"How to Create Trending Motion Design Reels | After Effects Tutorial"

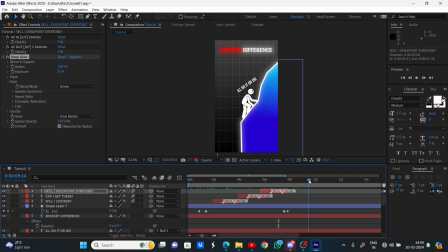1493s
Then I'll apply this also to the text layers. So the next part is applying a glow to the text layer from here. So I'll apply a glow effect to this and go to tint, enable the tint, and this will make it red.
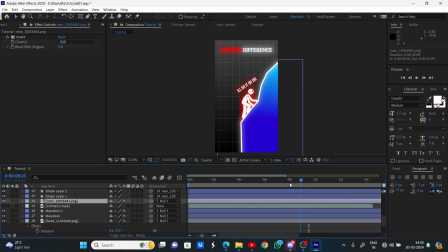1513s
So finally we have added the glow effect and we have also added all the effect. Finally, with all this, our video is not done yet. We have one little piece of, what you could say is a very little but a very important thing left.
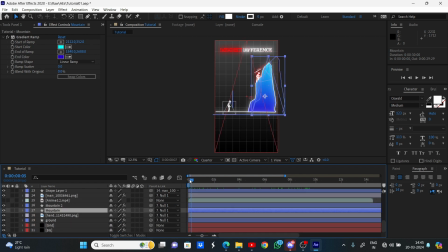1531s
That is motion blur. So as you can see, when this camera moves, there is no motion blur. So this looks really flat. So we don't want that. To spice things up, we will add the motion blur.
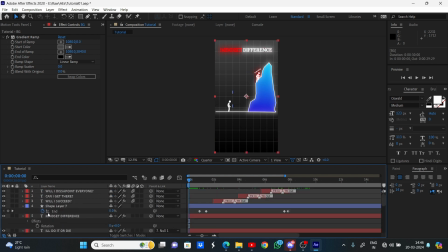1546s
So I'll select the bottom layer and I'll shift select the shape layer 7, which doesn't have motion blur. All these text effects already have motion blur, so we don't have to apply anything. Then we'll click this button and that's how motion blur is applied.
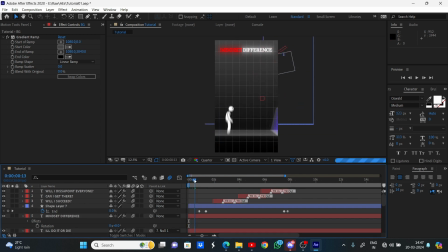1564s
As you can see, things are a little bit more interesting. Now the last thing is to add the shake effect, which we will be adding in CapCut.
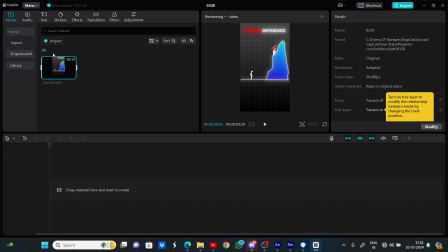1574s
So the reason to use CapCut is simple because it has some really cool effects and transition which is really easy to apply.
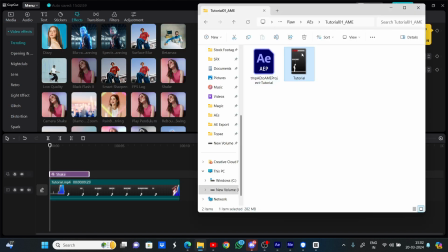1583s
And one more thing is that if you look at the file size of the After Effects, as you can see, it is 282 MBs, which is not compressed.
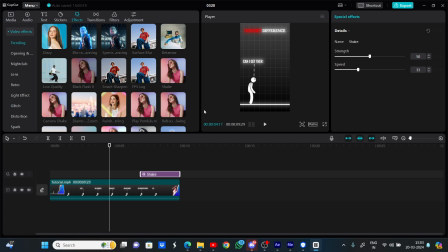1592s
So after exporting it from CapCut, the file size is really compressed and the video quality remains almost the same. So there is not a really big difference. So that's why I use CapCut for effects and for compressing the video, because if you upload the After Effects file, it will get compressed by Instagram, which doesn't look good at all.
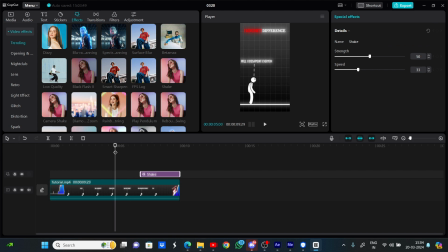1611s
Let's just apply the final effects to it. First of all, we'll delete this shake effect and we'll apply a play pendulum,
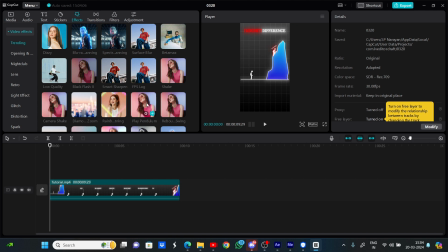1620s
which gives a little bit of movement, and we'll
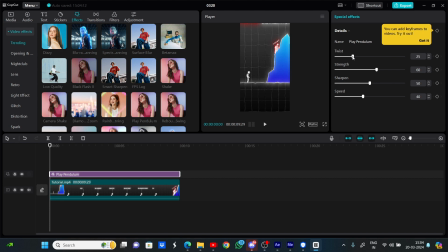1624s
reduce the twist to 0 and we'll reduce the strength to 7. So it is like a little bit of this pendulum effect. Let's make it 5. So it is just a simple pendulum effect.
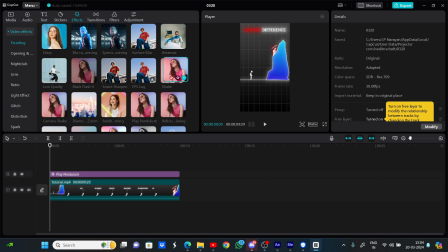1644s
Now the next effect is obviously the shake effect, which will be applied after the after the beat drop.
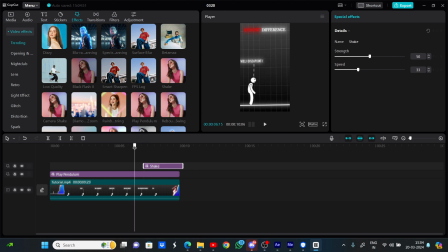1652s
So right around here. So as you can see, I think it is too much, so I'll reduce it to 25. That's much better. Then you can add your logo here and you can export this video.
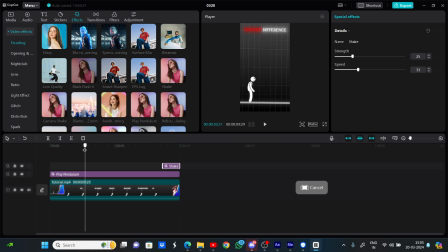1673s
So that is how you make these types of animation on After Effects and using some effects on CapCut. So if you have any further questions, let me know in the comment section. And also if you have any future video suggestions. That is it for today. See you in the next video. Peace out.